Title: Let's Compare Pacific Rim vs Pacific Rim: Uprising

Let me tell you about a term I hate, dumb fun.
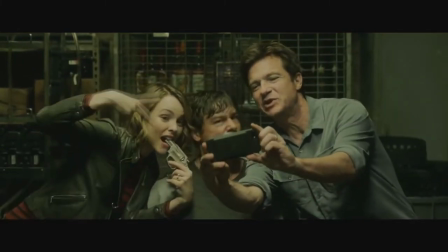0:03 It's a dismissive phrase applied to movies that people like by the very people that like them when they don't meet a certain threshold of complexity. It's something like, well, I enjoyed this movie, but it didn't give me an existential crisis about the meaning of my life.
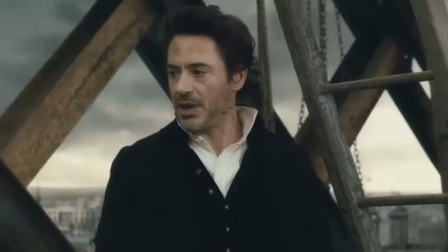0:17 It's dumb fun. And I don't like that term because it has that connotation of guilt.
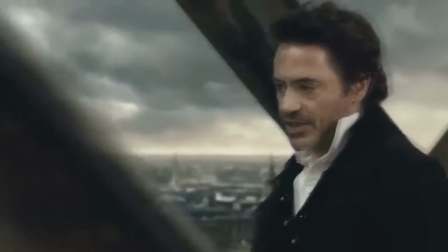0:23 It has the implication that because something isn't serious or grim or complex enough, you shouldn't enjoy it even if you really do.
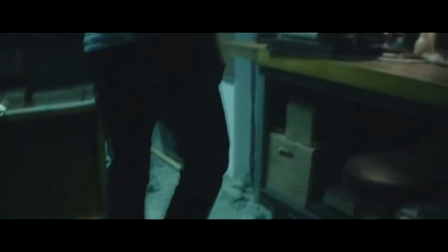0:30 But also I'm not a fan of it because of how it trivializes the effort that often goes into these productions.
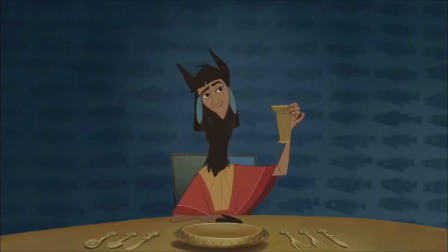0:36 A movie can be good even if it's not particularly challenging.
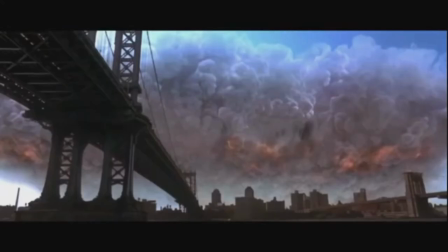0:40 A movie that just wants to entertain, and successfully entertains, is entirely valid. And to illustrate my point better, let's talk about a movie that often gets this label, Guillermo del Toro's Pacific Rim, and contrast it with its sequel.
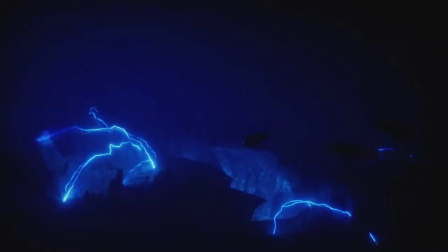0:59 Real quick for those not familiar, the movie opens with a simple scenario. An interdimensional rift has opened in the bottom of the Pacific.
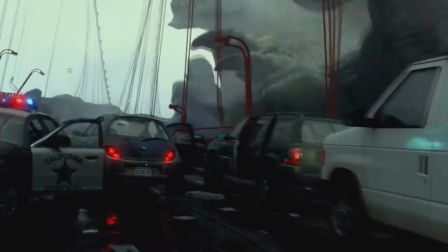1:08 Monsters begin to emerge to attack cities, and as they keep coming,
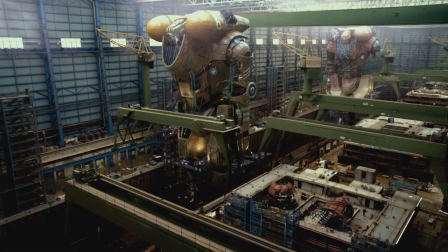1:12 governments come together to create the Jaeger Program, massive robots that link to the pilots' minds.
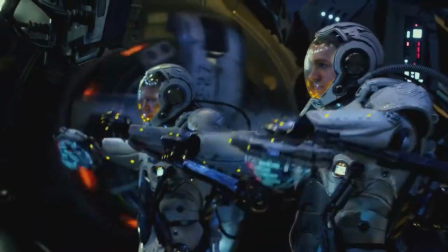1:18 Because of the mental strain, each robot needs two pilots, who link together to form a single unit. First, let's address the thing that everyone says in this movie, the direction is spectacular.
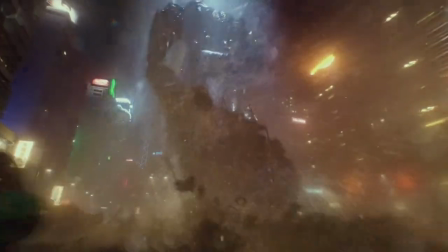1:31 The way that the Jaegers and Kaiju move have such a sense of massive scale. Every blow feels like it could shake the earth.
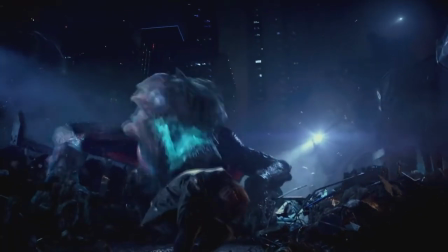1:38 And notice how Del Toro keeps the camera steady.
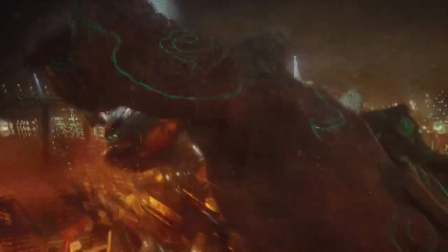1:41 Sure, there are some shaky shots, but they're more sparingly hused, with a preference on nice, slow camera movements.
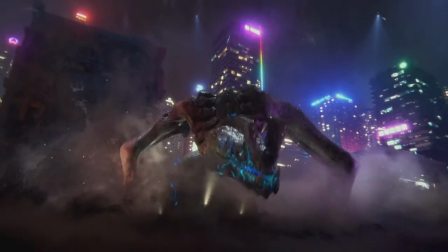1:49 The use of color is also amazing, but the lighting and the high contrast, they really pop out and give the movie so much energy. It's just a pleasure to look at, and to listen to as well, because the music is awesome.
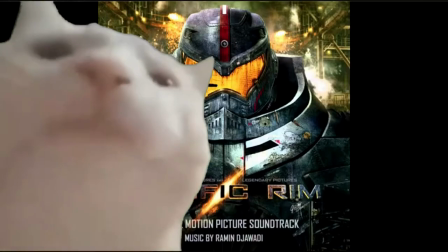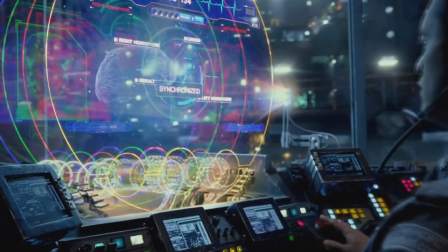2:13 But I want to dig a little deeper here. In the film's introduction, there is another kaiju attack, and our main character Raleigh and his brother Yancey Go,
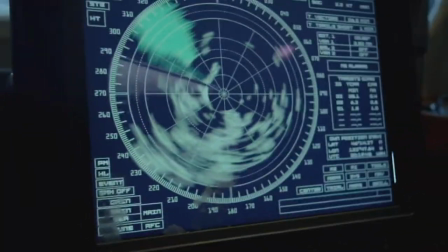2:21 defying orders so they can go out of their way to save a fishing boat. They do get the civilians out of danger, but when the kaiju attacks,
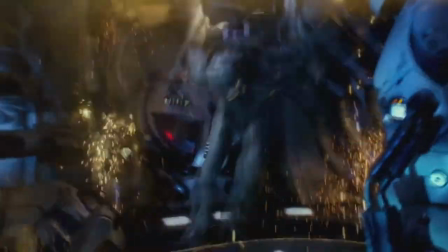2:29 it tears their unit gypsy danger apart, and Yancey is ripped out while still connected to his brother's mind. Raleigh is eventually victorious, but not without cost.
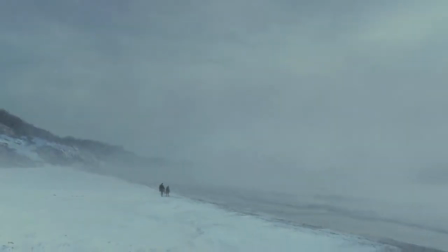2:42 We fade to the next morning, where an old man and his grandson are searching for treasure,
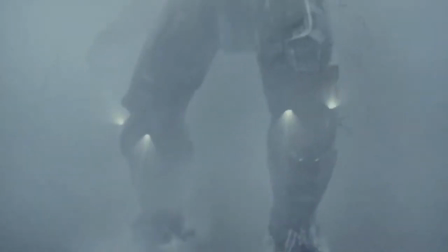2:47 and they see Gypsy Danger wade back onto land, collapsing to the ground.
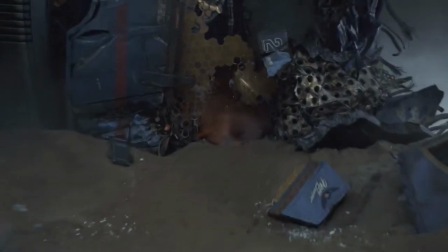2:51 They rush forward, and find Raleigh still traumatized, physically, mentally, and emotionally broken.
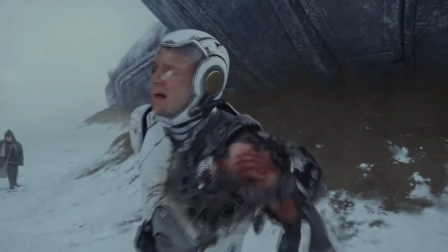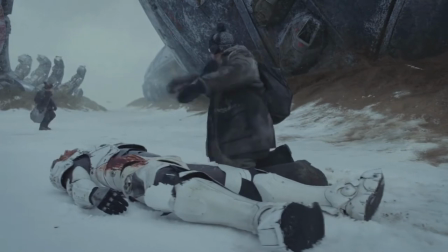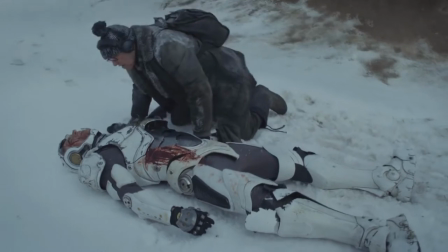3:09 This scene, right here, demonstrates what makes Pacific Rim so good. said,
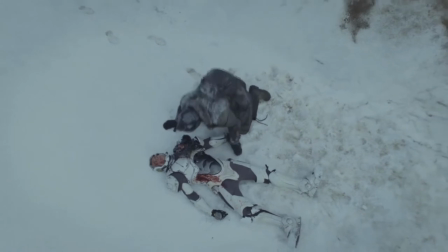3:15 it's not a soldier that catches our main character, but an old man and his grandson.
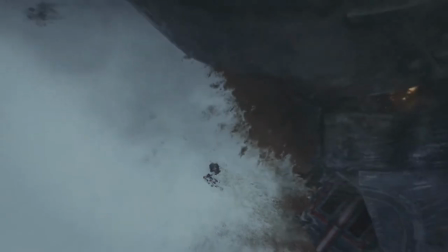3:21 Raleigh is not an untouchable paragon of macho strength, he's suffered crippling trauma.
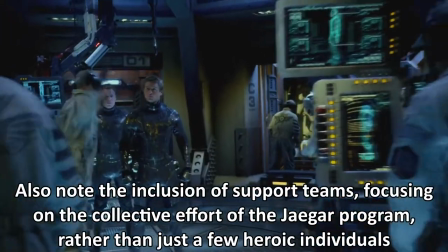3:26 That's what makes this movie so special, that human core.
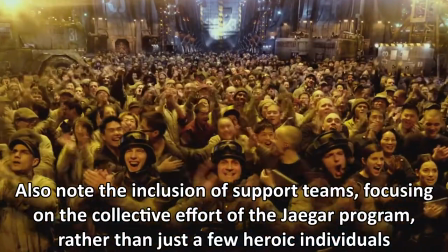3:31 It's an element that Guillermo del Toro brings into all his projects, and it comes as much from what he shows as what he doesn't show.
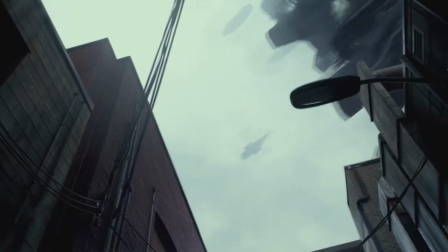3:43 He shows us a point of view from the ground, immersing us in the spectacle, heightening the audience's emotional reaction.
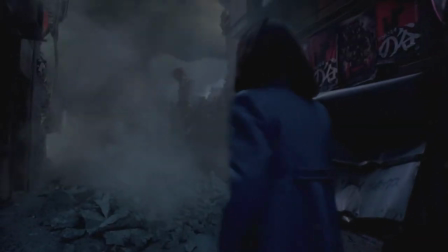3:50 He doesn't revel in the mass liquidation of human life. People are not torn to pieces on screen for our sick amusement.
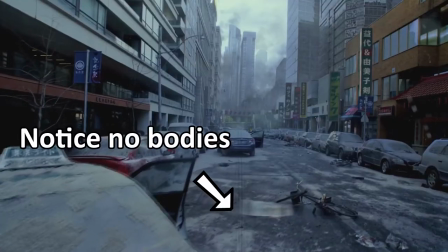3:58 Sure there's plenty of destruction, but actual human carnage is kept off the screen.